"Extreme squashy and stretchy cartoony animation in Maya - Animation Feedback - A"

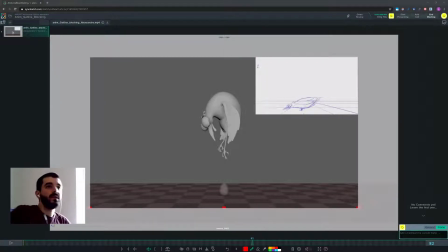Hi Alexander, so I'm looking at your animation here, the one you sent me over, the blocking.
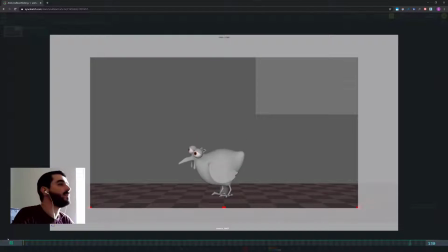And I think it's fun. It's fun animation, the story is clear. I think perhaps we could push the poses a bit more and add some staggering here and there.
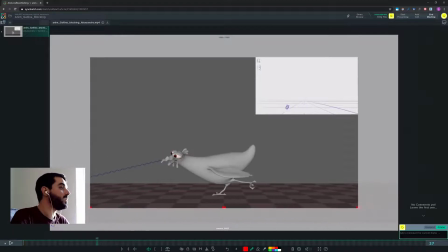So let's have a look at it and see how this could work. So I think as a first step, I would probably make the right eye a bit more visible. It's a bit too far away from the camera, so we kind of lose it.
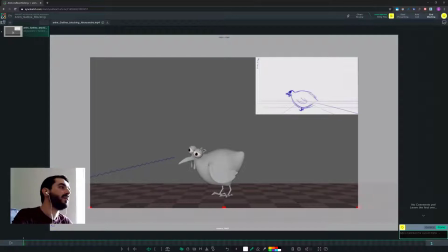So I would probably move it a bit more towards the center. And then depending on how the eye line looks like, you could push the left eye a bit more towards the camera, just to keep that nice diverging eye thing that you have in there. Then the issue with this transition, in my opinion,
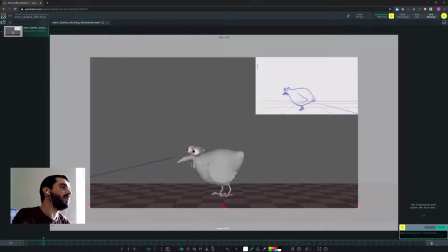is that you don't really you don't seem to anticipate it with anything there. So I think you need to decide how is it that you want to get from this pose to this pose. Right now you have a bit of a motion with the head in here, some sort of tilting, and then you have the head moving up,
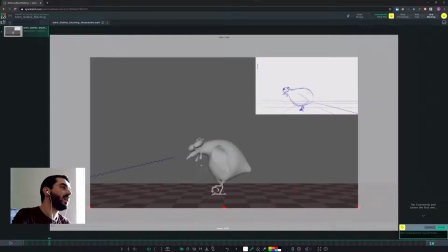but then you go straight into the pose. So I think this one pose
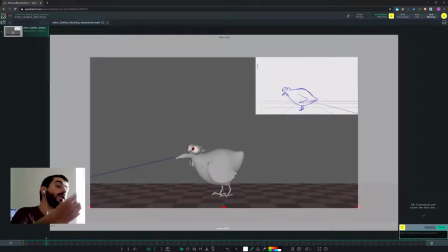should either stay longer and then allow for a breakdown to reach the anticipation pose we have later on, or you could already go you could already try to ease towards the anticipation here.
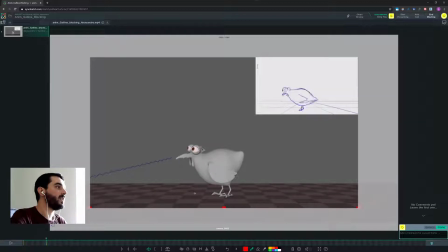Actually, you have just one frame, so you go to 9 with this head tilting up, and then one frame later you're already moving. So I suspect this is not going to work too well once you spline. My suggestion is keep 10 as it is, well, for now, and then
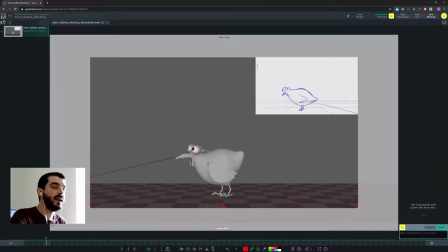current 9 you move it at 8 so that you have a couple of frames there. And I think you should already try to change the curve of the body so that you're hinting at things to come, you see.
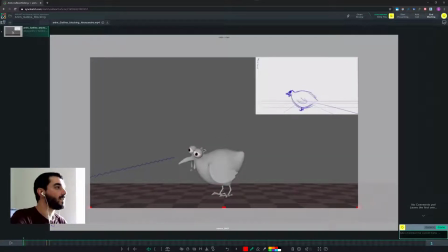So let's say that I will keep this body line here just to see what happens. So you see that now we have a bit of anticipation going on with the body, and then the body actually pushes that way.
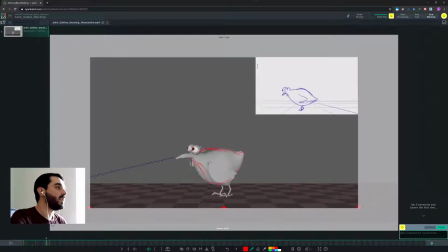And what you could do with the head, instead of going up in here, is you could possibly go down. Let me check if that would make sense. So perhaps I could go lower a bit, and you could anticipate the closure of the eyes in here. They could already be half closed.
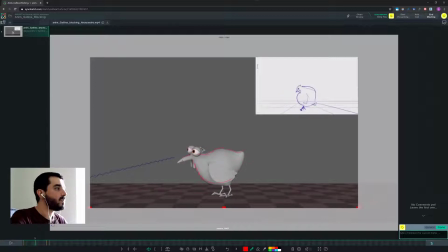So yeah, I think that could work. Possibly you will have to keep the head a bit more towards the left, so a bit more of this kind of arc.
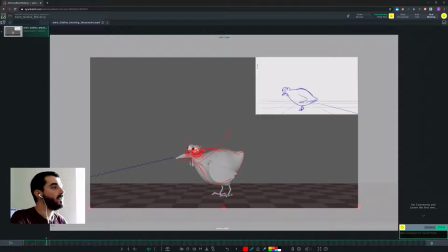And I think the wings should take part in it. They should probably raise a little at the root and stay down.
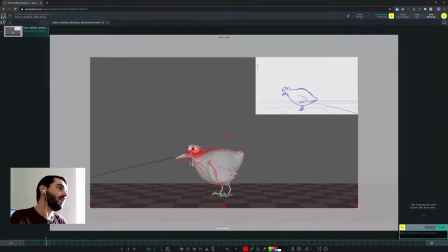And stay down at the bottom. It's difficult to imagine that movement in 3D, sorry.
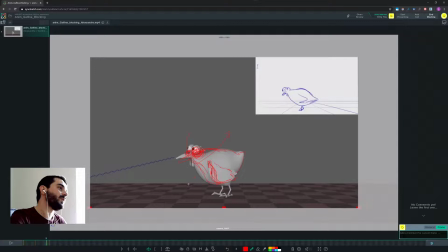So just to use this pose as an anticipation, if you want to keep this idle pose, you can do it. You just have to move the whole animation a few frames to the right. I think there is scope to keep that initial pose a bit longer, in fact, some 5 frames longer. Either way, this pose needs to become some sort of anticipation.
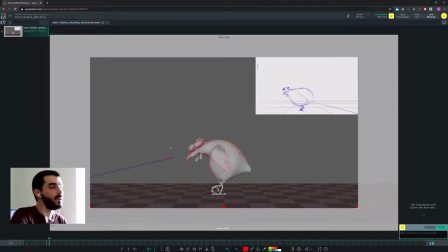It needs to happen a couple of frames before the actual big anticipation there. By the way, that will mean that instead of going in a single pose from this pose with the feet on the floor to this pose with the feet high and moving all the body,
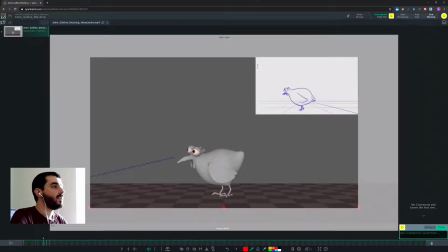you can have the feet still on the floor on 9, and so on 8, there will be the new 8. So at the beginning you will move most of the body and the head, and then once we establish the body has moved, you raise the leg as well.
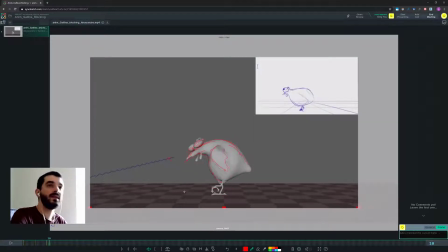Otherwise you are going to move body, head and leg at the same time. It's going to be harder to read. It's still going to look good, but not as good as probably you could have it. So that will be it for this transition, I think.
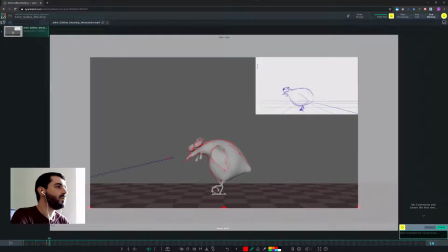And I think really you could possibly on 10 you could possibly delay a bit this I don't know, is that a pole? I don't know how to call it, so that in the next frame it won't move.
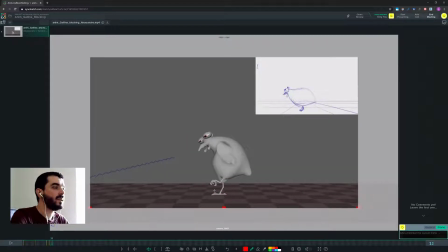You see now it moves 1 to 1 with the body every time, but if you delay it at 10, then at 12, actually at 15 I suppose, you can move it a lot closer to the body,
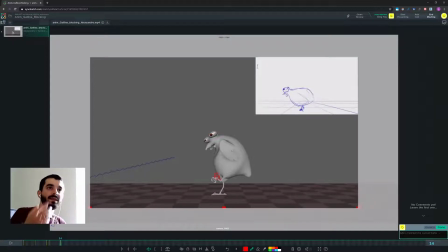and now that would become the latest motion coming in next to the body. And then I wouldn't let's see how it works.
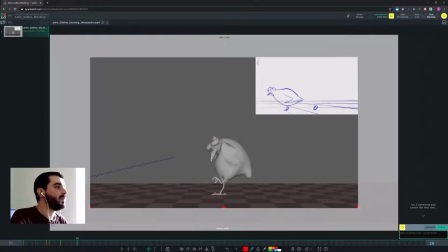And then on the way up in here, say, so on the way down with the body on 19, I think you want to try and have this even higher like this, so that it comes later. And then at
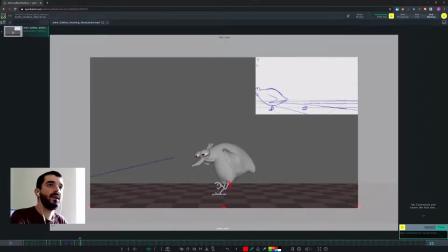21 you can try pushing the thigh a lot more to the back while you delay the pose. And that will, I think that will improve this transition.
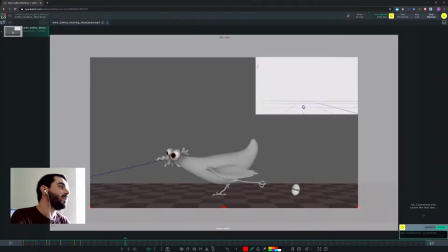And I really like this transition. It is, the head starts to depict a nice arc that goes down this way, then sort of stops there.
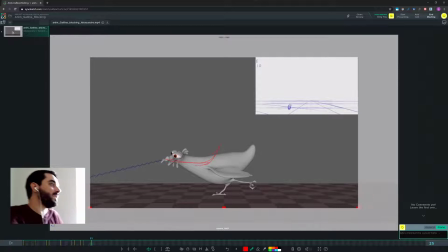So this will be the arc you're depicting here. I kind of feel that if after stretching, sorry, if on this pose you were a bit lower with the head, say like this, for instance, and then
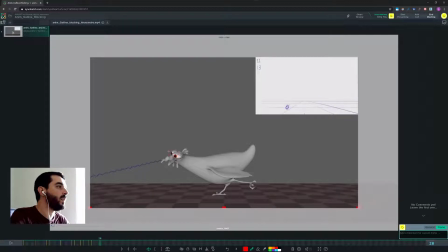you had one further pose somewhere where you were a bit higher with the head and a bit lower with the bum there, then you would have
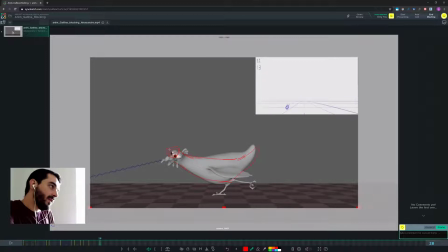a nicer arc going up, and you would have a line of action which is more towards where the egg is going to go, because now it's all a bit now it's all a bit horizontal. The bum and the head are sort of in a flat line, but I think if you stretch the head a bit higher up and perhaps lower the bum a bit more,
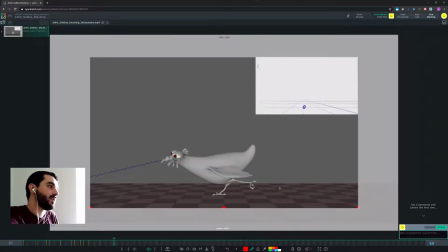then you will get a nice line of action which is already telling us where the egg is going to go. So you're already helping us understand what goes on. And in here we'll probably rotate the pose so that instead of seeing this finger, let's call it that way,
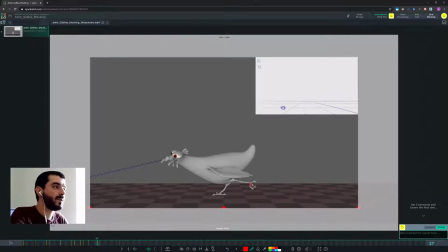that claw frontal, we see it a bit more like this, a bit more angular there, just so that it retains its features of being a claw. And this is when I would probably add some stuttering,
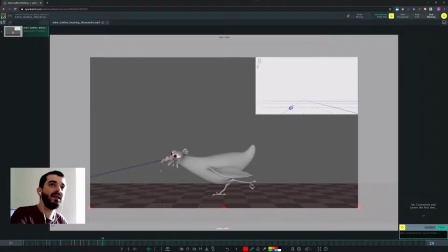at least in the I would say in the head and in the back claw, something like.